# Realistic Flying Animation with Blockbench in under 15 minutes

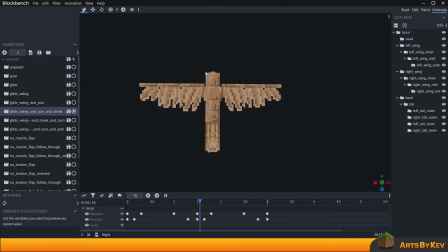243s
Next up is to add a bit of rotation to the body so that the creature is somewhat also always facing in the direction it's actually going, because right now it's facing somewhere here, facing somewhere here. We want that to be more direct in the direction it's actually trying to get around through the air.
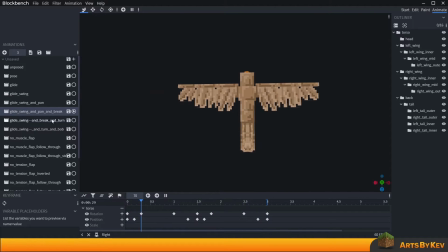259s
Remember, birds and creatures are like, they usually know where they're going. So if we add that extra rotation, if we take a look at the torso again,
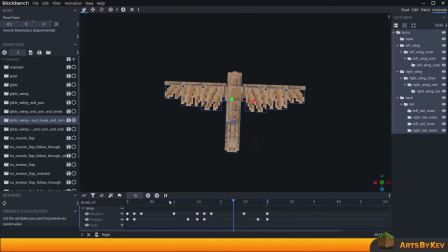266s
you will not see too much of that movement in here, but all I've essentially done is that in this keyframe space at number one here, here's where I've added some extra rotation to the body. It's still throughout these frames, and then some rotation, and then to this rotation right here.
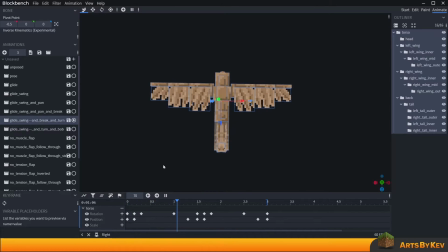284s
And what does that give us? Well, it gives us a focus. We can now see that if I hold my cursor about here, the bird is almost focusing our cursor. Instead, of focusing at just this horizon at the very far distance. It has a bit more definition to where it's trying to go in the air.
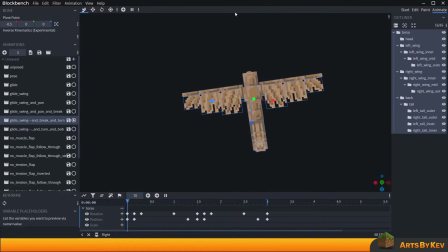303s
Then, of course, depending on where we face the head and so on, which we'll get to, then we can continue increasing that perception throughout the movement.
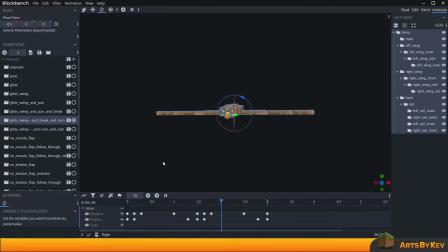311s
All right, so now we have this movement left to right. We have a bit of inwards rotation. There is something lacking, something very clearly lacking, and that is the idea that this bird, remember this one, like the bird is actually flying in the air. It's compensating for air all around it. So in a sense, it's almost like it's sliding through the air, right?
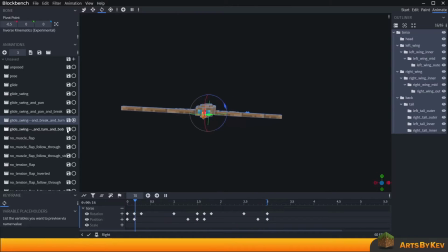329s
And that we can simulate with some more rotation to the edges of the movement, left to right, and also with a bob up and down. So we can kind of imagine, if you take a look at the blue line here in the back, it's almost a bit slide-shaped like this. It goes up and it goes down in the center and it goes up on the other side a bit.
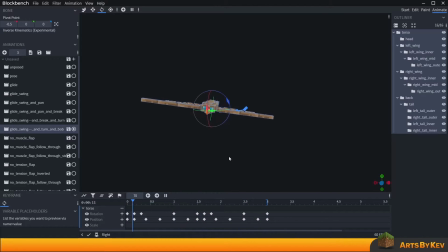346s
And we can compensate and add more rotation to the body this way. But this gives that flowing feel some more nuance. Right now, if we take a look at this, it's actually not a bad flowing animation.
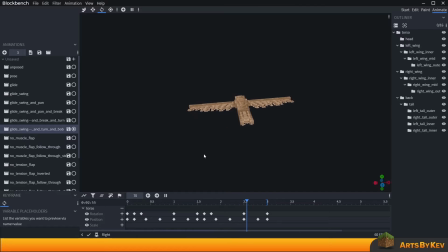359s
Like, this could work for anybody who wants to go with a fast and more simplistic approach to an actual glide animation for a bird.
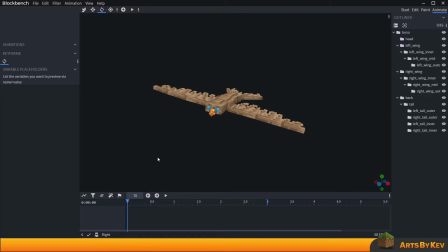366s
But now, it wouldn't be fair of me not to show you how to take that glide to the next level, because right now we have some extra movement. But from this point on, it's also going to be meticulous. Here you need to actually see and fundamentally feel the creature, how the air flows around it.
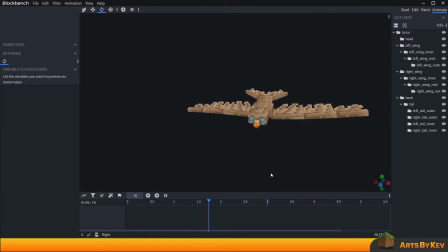383s
Let's take a look at what I did with this one. I spanned the wings out a bit, I've added some torrential through the air itself. You can see here how the wings are kind of compensating for air that blows through them, how the movement is compensating with some follow through.
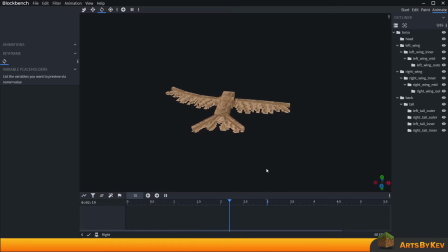397s
It's almost like the swinging action going through the body. I pan out the fans on the back and had them also bob along with the air. And this type of definition to the movement is a bit hard to teach out, because I can show you what I've done here, but to get you to understand it, you actually kind of have to look at birds and feel the air.
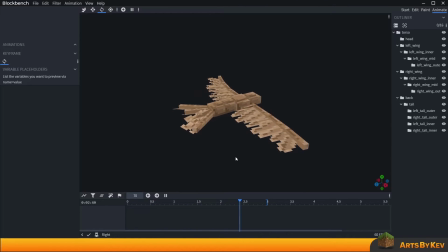415s
Imagine yourself soaring through the air. Take your fingers, spread them out, and just feel the air across them. Feel how it lifts up and touches in different places, and try to imagine what a bird would feel like, how their wings would be lifted with an airflow around you.
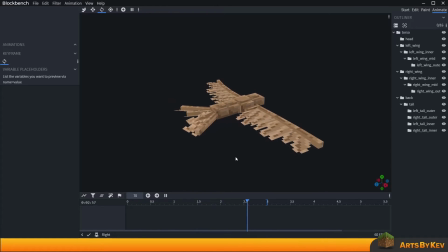434s
Go out on a windy day. It's one of the best ways to do it. Grab a piece of paper. Take a look at how the paper bends in different angles. What kind of behavior it has when the winds are changing. That's really good. But let's jump into the flapping animations in the next segment of the video. So, here we are.
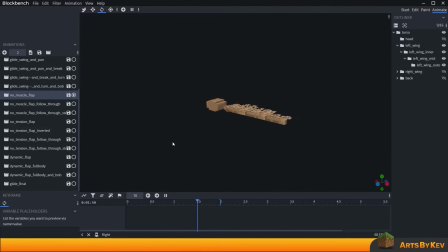450s
The regular flap animation. Many people would be happy doing just this. Have something go up and down at a regular pace. If we take a look at the actual wing itself, you can see it goes up and it goes down. It goes up and it goes down in a linear curve. If we added smooth curves instead,
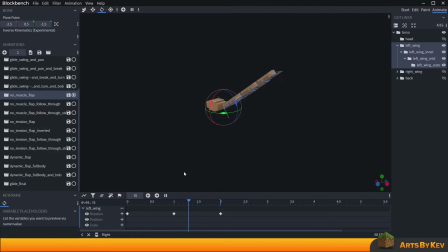467s
sure, we could get the movement to break a little bit back and forth, but not overall super exciting. How do we get flap animations to become more eccentric? Well, one way to do that, if you take a look at the naming convention I have, I've called this one No Muscle Flap.
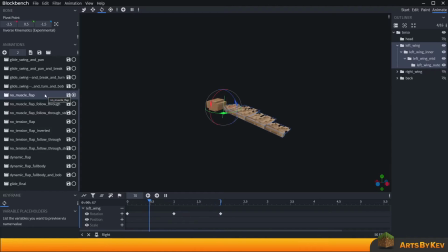484s
But let's just talk briefly about the follow-through. It's a very important animation principle.